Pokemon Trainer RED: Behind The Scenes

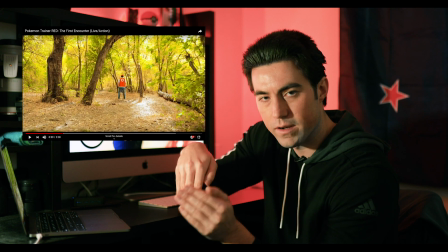And I basically told him okay push the button to tilt the camera down and as you're walking to me tilt the camera up and just walk to me
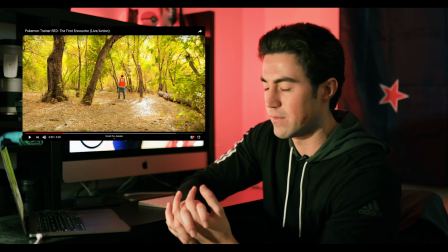so here's a guy that's never really used a gimbal in his life and the type of equipment that I use to film all my professional
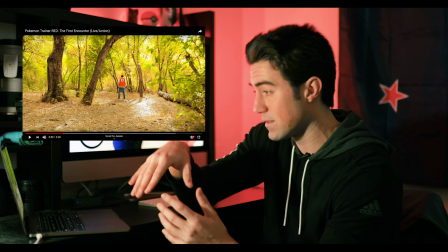work and technology is so good that I threw him on it and this this shot that you see here it really only took a few takes and then
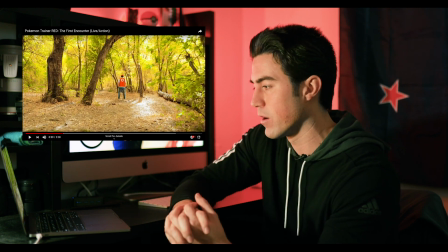he nailed it I did apply some warp stabilization in Premiere Pro to kind of give it a little bit of a more smoother look but in and of itself straight out of camera he actually did a really good job and i
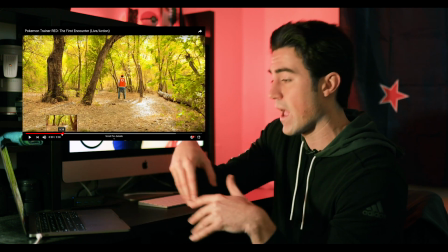wanted the reveal to be kind of epic so i just kind of had that rolling and the music builds up
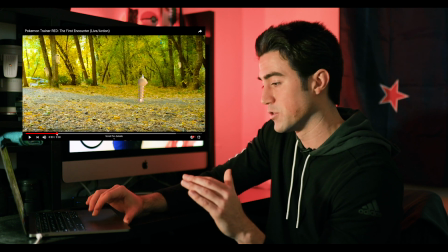to where you see trainer red revealed and
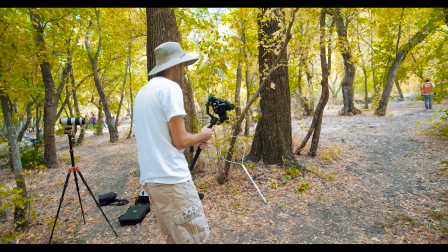action oh
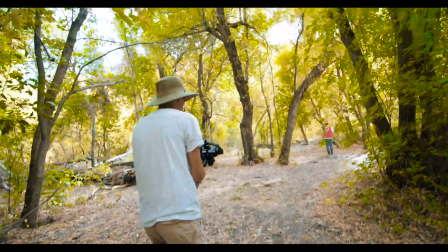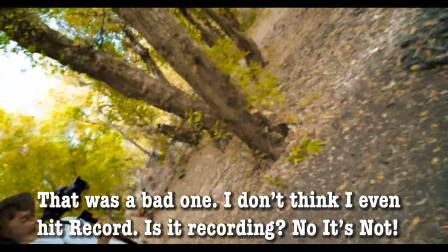that was a bad one i don't think i even hit record no it's not that's great that's funny
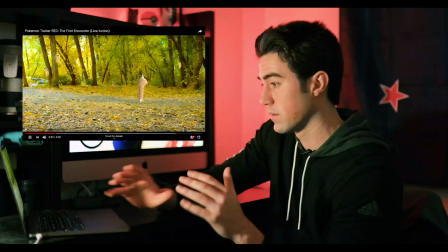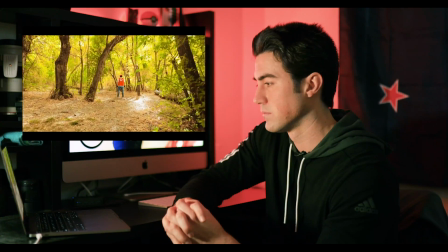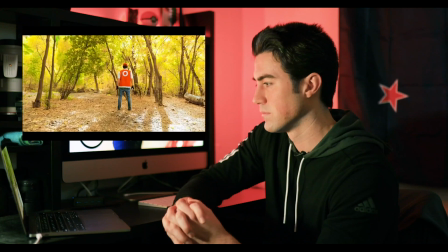I want to be the best, more than anyone ever was, they'll call me Victor.
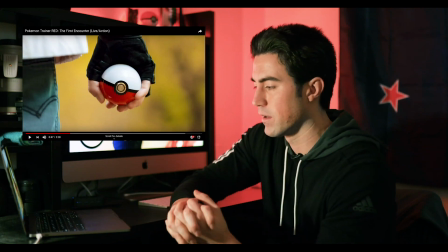So, again, paying homage to the anime and the manga, so you actually hear him talking.
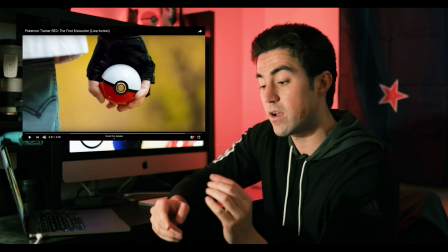Now, everything that you hear in this dialogue, I got actually straight out of the anime,
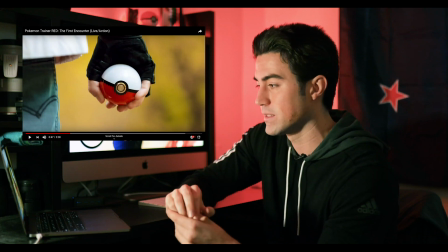a Pokemon origin so you the part where he says you know my name is my name is
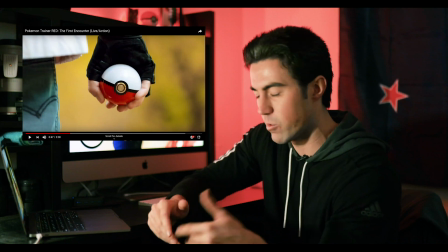red my father gave me that name straight out of that so I wanted to pay homage to that and of
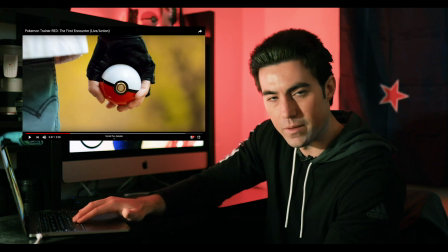course we know trainer Red's biggest ambition is to be a Pokemon champion so all
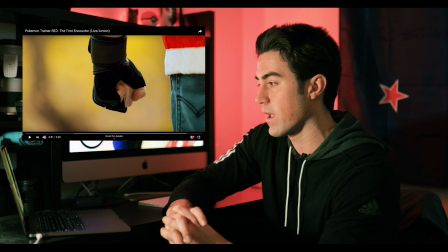the outfits and stuff you know came out of my own pocket and what I had so of course you know the iconic gloves and this
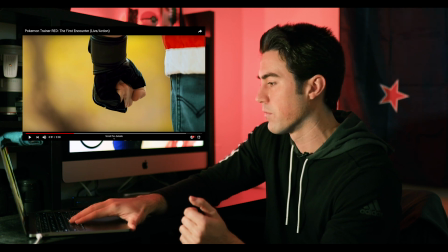jacket that I bought that you'll see is something that I bought online from a great creator who made that for me
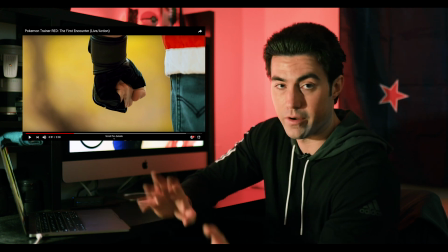and I bought it and I will put a link if you're interested in yadda yadda yadda.
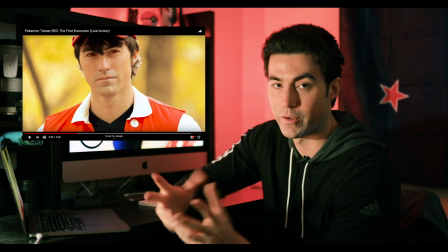Also of course he's pretty well known of having red eyes not so much
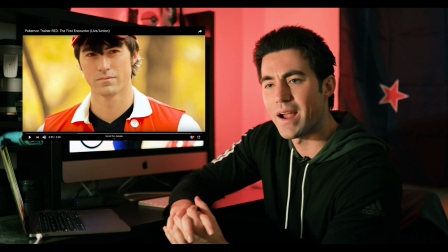in the animated series but kind of artist interpretation of him so I actually had red contacts already when I was going to film school I made a short film called Nightwing and Nightwing's costume usually black and blue but I
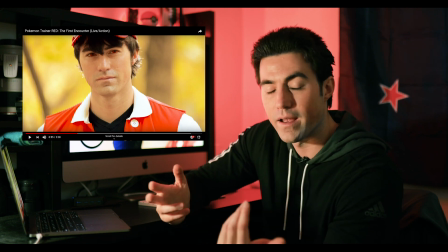did an interpretation that's black and red and I got red contacts for that so I already had those
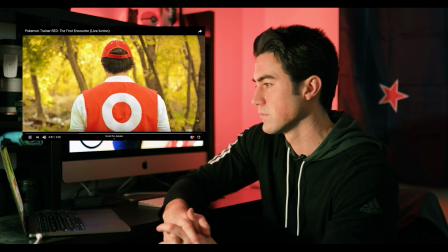everything's from
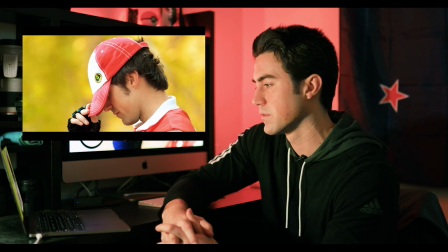the anime there all the words here's
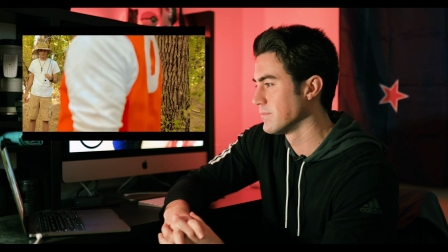the reveal okay
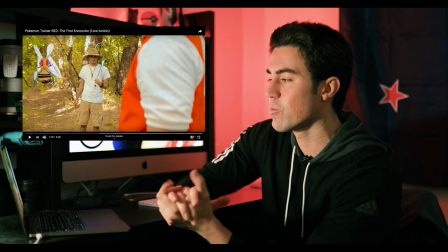quick history so the reason why I chose to have trainer red battle
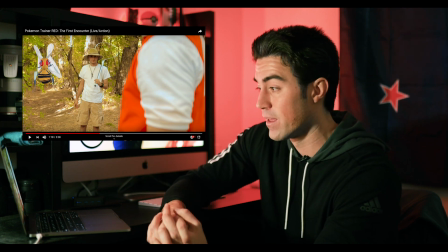this bug catcher in particular his name is Rick so if you play the Pokemon remakes of red and blue so fire red and leaf green the
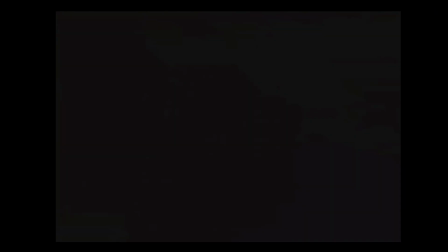very first trainer you can battle besides your rival in Viridian Forest
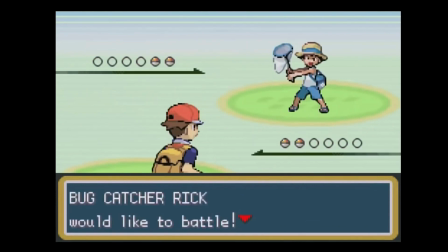is bug catcher trainer Rick and so that's why we
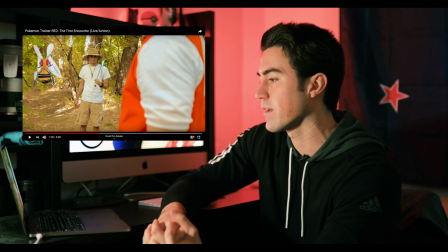went with him and named him Rick and you'll see here now in the game he actually has a wheedle I kind of wanted to take it one step further and give him a beedrill because this youtuber had made this with a green screen and I just thought it would kind of add an extra flair with it and the reveal of having beedrill next to this bug catcher side I
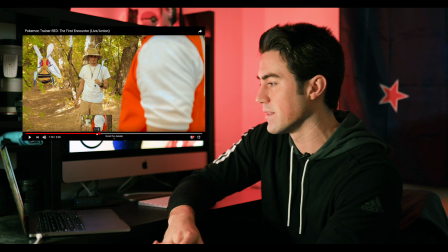thought would be kind of cool and of course you know bug catcher Rick here he has the iconic net and hat that you saw that way when
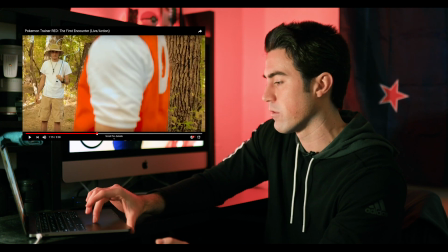you played the video game so again we'll play that reveal one more time one
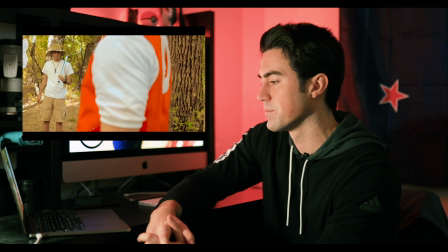of my favorite parts in the video
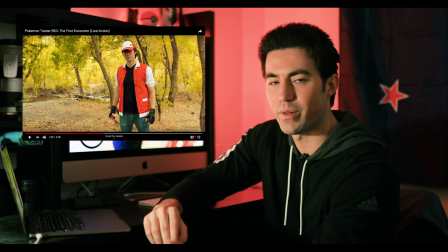so Tandon who plays bug catcher Rick he doesn't really have much experience with acting
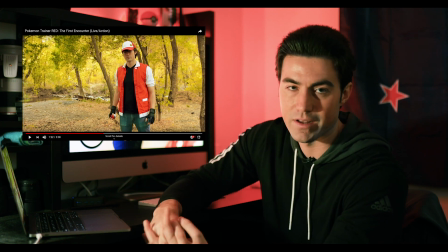I mean he has a YouTube channel and he does twitch so I definitely has experience with being in front of camera but it's kind of a bit different when you're faking something,
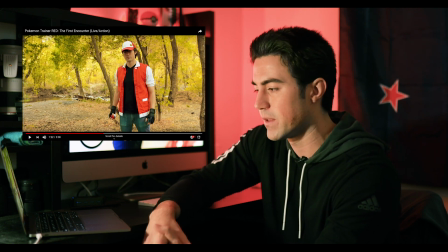you know, when you're a YouTuber or something, you're kind of just projecting your personality and stuff, but he's actually acting, and he said to me that he didn't think he did a good job, I think he did a great job, and I hope you guys did too, he really was a champion, you know, I didn't yell at him, but you know, I was kind of bossing him around,
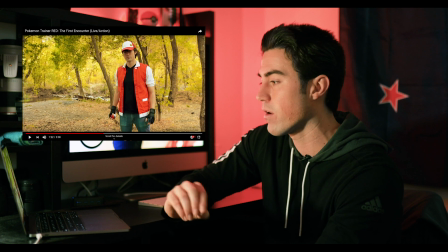and he was such a good sport, and so I thought did a great job so I wrote all the dialogue and he was so open to you know constructive
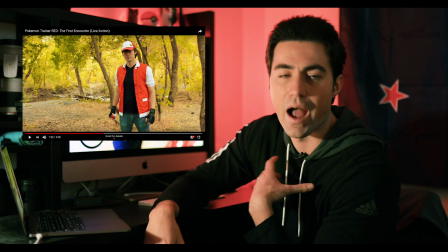criticism and feedback as we're doing it now I'm I wouldn't say I'm an actor I mean I did theater and stuff and went to
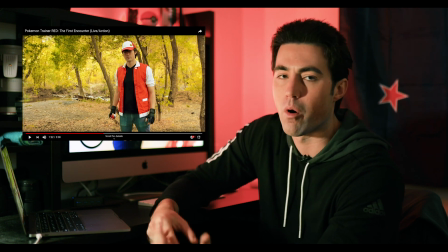film school but um you know I don't know a whole lot I would say compared to some other people but I feel like I know a
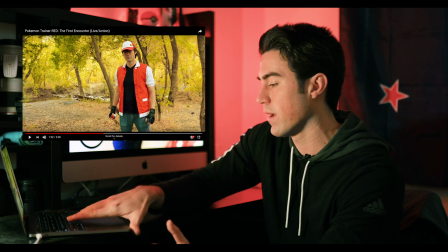little bit uh so he again he was super open and cool with doing all that and again the dialogue here that trainer Rick is speaking I actually
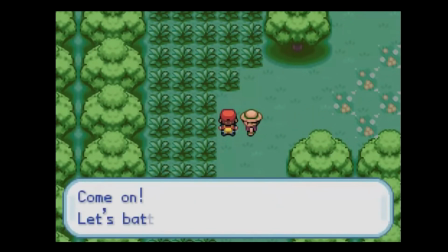took straight from the video game so if you want to bust out that Game Boy Advance of yours and play Pokemon
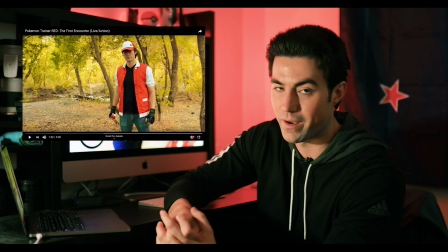Leaf Green or Fire Red and you battle against that first bug catcher you'll hear something very similar.
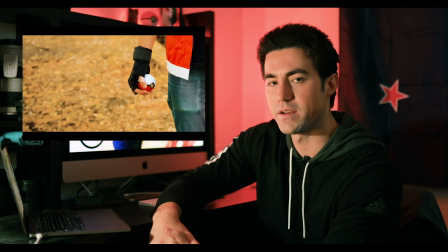Again paying homage that Red is just silent now.
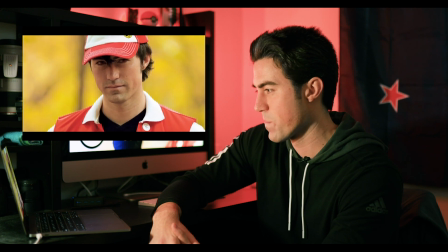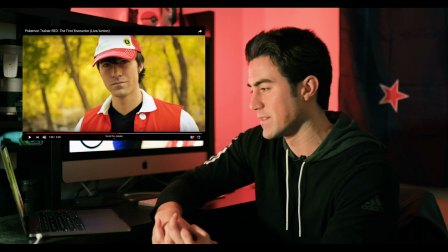So this way we're trying to make both sides of the fence happy both fans of the games and of the manga
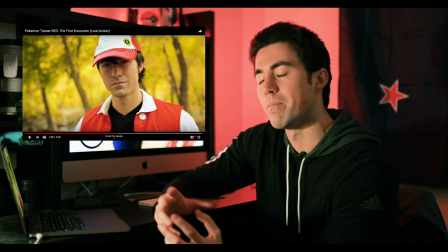that he you do hear dialogue from him but you really don't when it comes from other people's perspective.
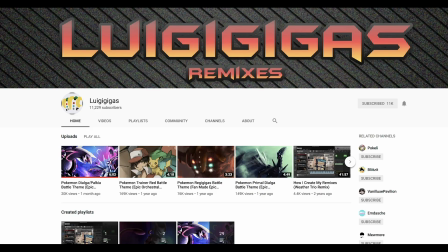Battle.
Again, Louis Gigagas does incredible music. So all the music you hear in this is from his.
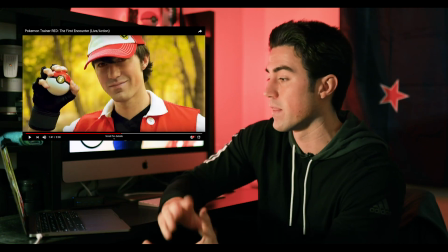So the Viridian Force theme that this film opened up with and then this battle theme. I've never met him.
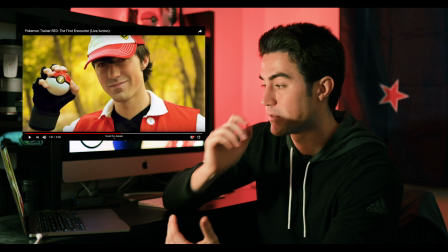Just super talented. Love his work. So yeah, highly recommend going to subscribe to his YouTube channel.
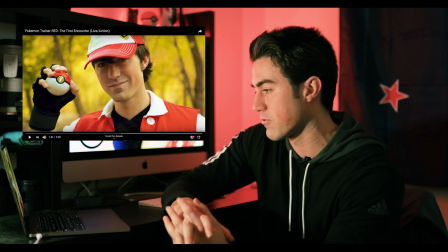I'll leave a link in the description below.
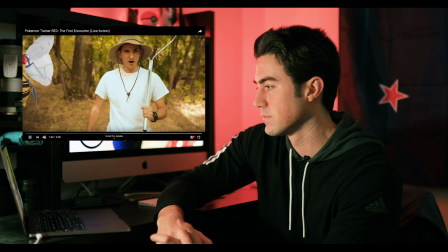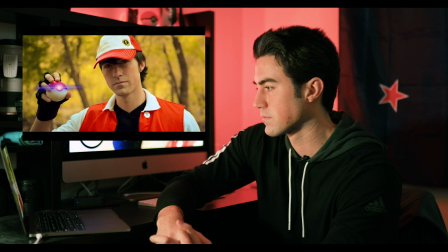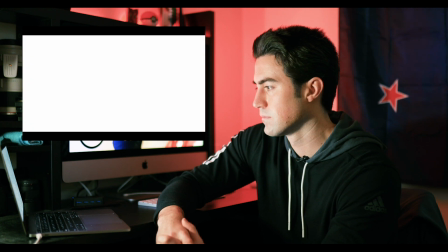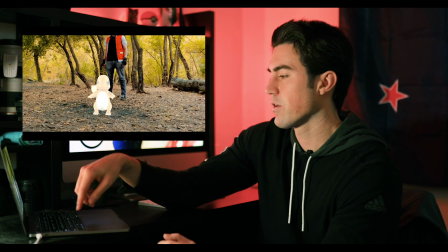Okay.